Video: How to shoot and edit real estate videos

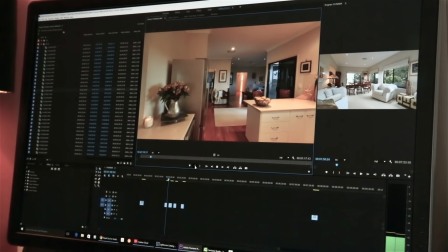(4:09)
And once again, what I'm trying to do here is visually join all the scenes
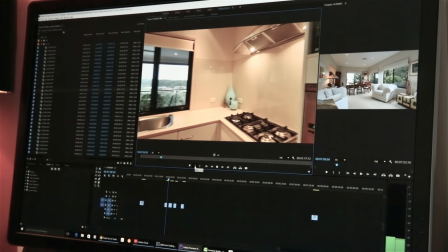(4:15)
together so that it makes sense that the viewer as to where we are,
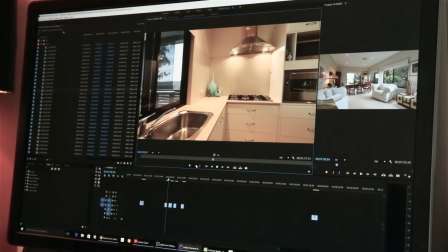(4:20)
I think a lot about orientation.
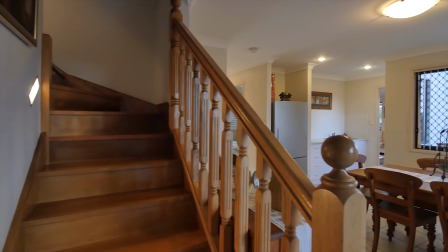(4:23)
I don't want to shoot or present a scene of one room and then all of a sudden cut to another room on the other side of the house.
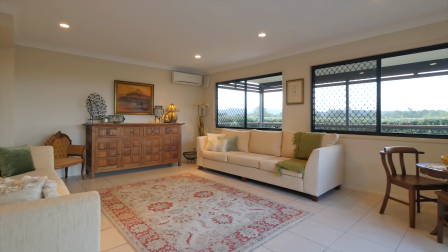(4:30)
I'm always thinking about continuity and the flow of the shot. How is the shot going to look and how is it going to tell the story overall.
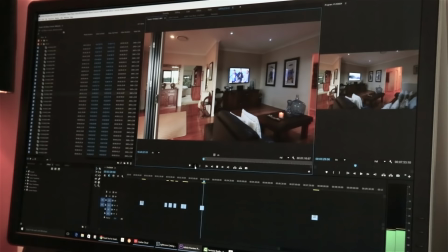(4:38)
I don't want to disorientate viewers. I want them to know where they are at all times.
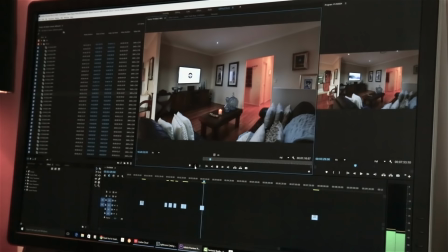(4:45)
Because it's video, anything that can be turned on, turn it on. Lights, candles, televisions, anything that can move, turn it on as well.
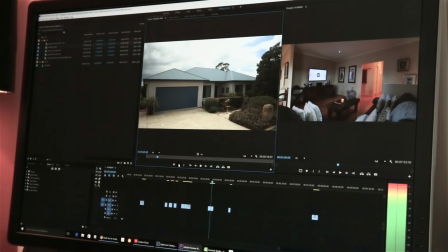(4:53)
So fans, ceiling fans, water features, what not. Okay, with the drone footage, this is a great shot from the front of the house that goes
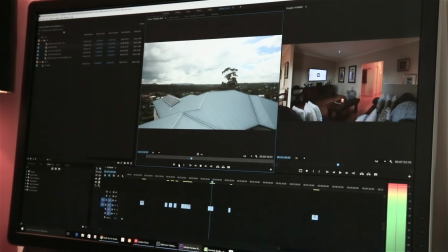(5:04)
up and shows the, and reveals the view that's in the background there.
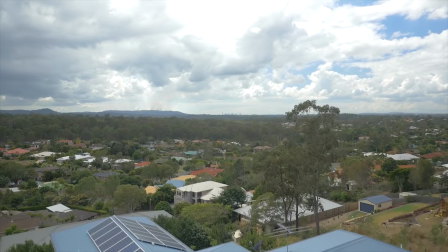(5:08)
Lovely shot there to sort of give the viewers an idea of the types of views that you'll enjoy.
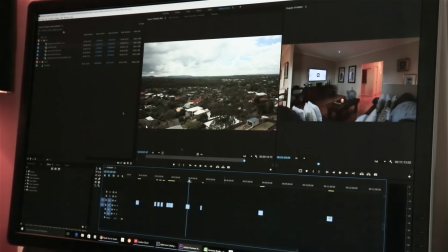(5:14)
So I'm going to put the drone stuff at the very end of this sequence,
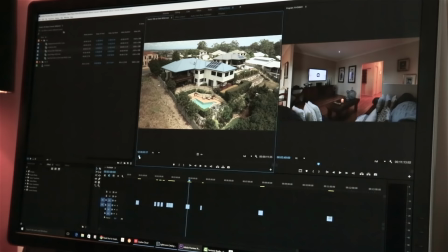(5:18)
because normally I bring in the drone stuff once I've got the first basic edit put together.
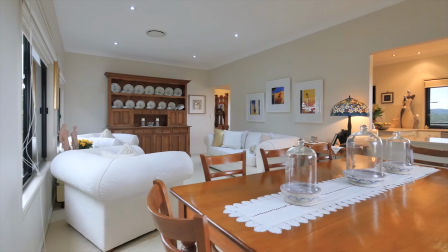(5:25)
Okay, so here's the finished product now. I've put all of the scenes together.
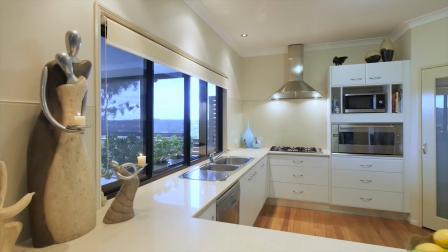(5:29)
I have added some music now, so we've got a bit of energy and a little bit of emotion in there as well.
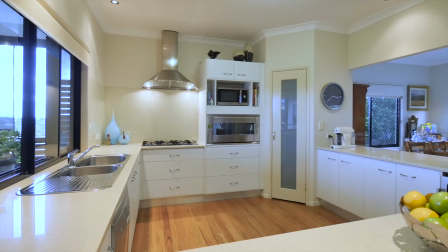(5:36)
It's very important to, or what I like to do, is make sure my edits fit in time with the music.
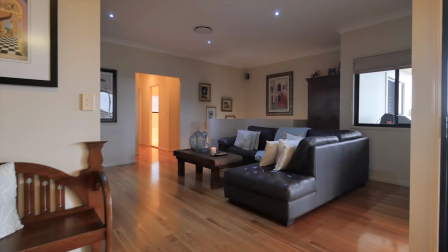(5:42)
I think music plays a very important role in this sort of production,
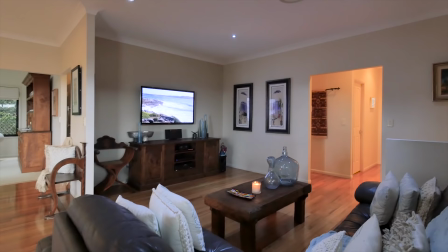(5:46)
and indeed all my edits and cuts are rhythmical, so to speak, to fit with the music.
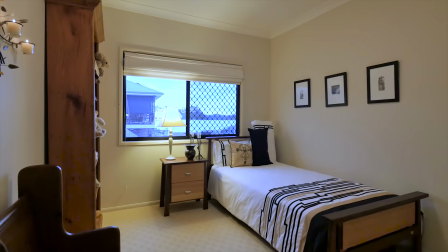(5:52)
I like to use the the the ups and the downs within the music to correspond with the shots that I've got so it's it's a bit of a
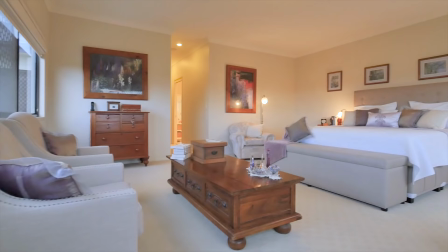(6:01)
jigsaw when you're at this point it's just putting the pieces in the right place and your timing so I'm really happy with the way this
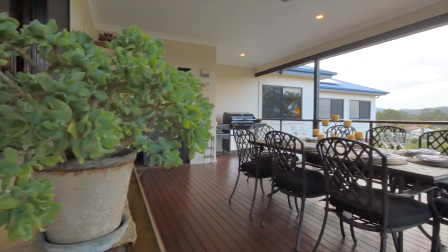(6:09)
is looking I've color corrected all my footage I've stabilized some footage that needed a bit of stabilization but other than that it's flowing nicely
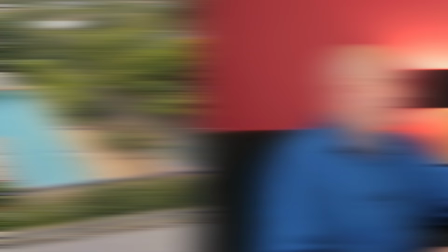(6:18)
and I'm pretty happy with it so I'm going to export this out now brand it up for my client and another job done so there you go that's how I shoot my real estate videos I hope you got something out of that it's a lot of fun to do and indeed it's it's a privilege to be able to do these sorts of videos for people to help them sell and move on in their lives so if you did enjoy that please like and subscribe I've got a whole bunch of social media links down below if you care to follow share the video if you keen but look ultimately thanks for watching and I'll see you next time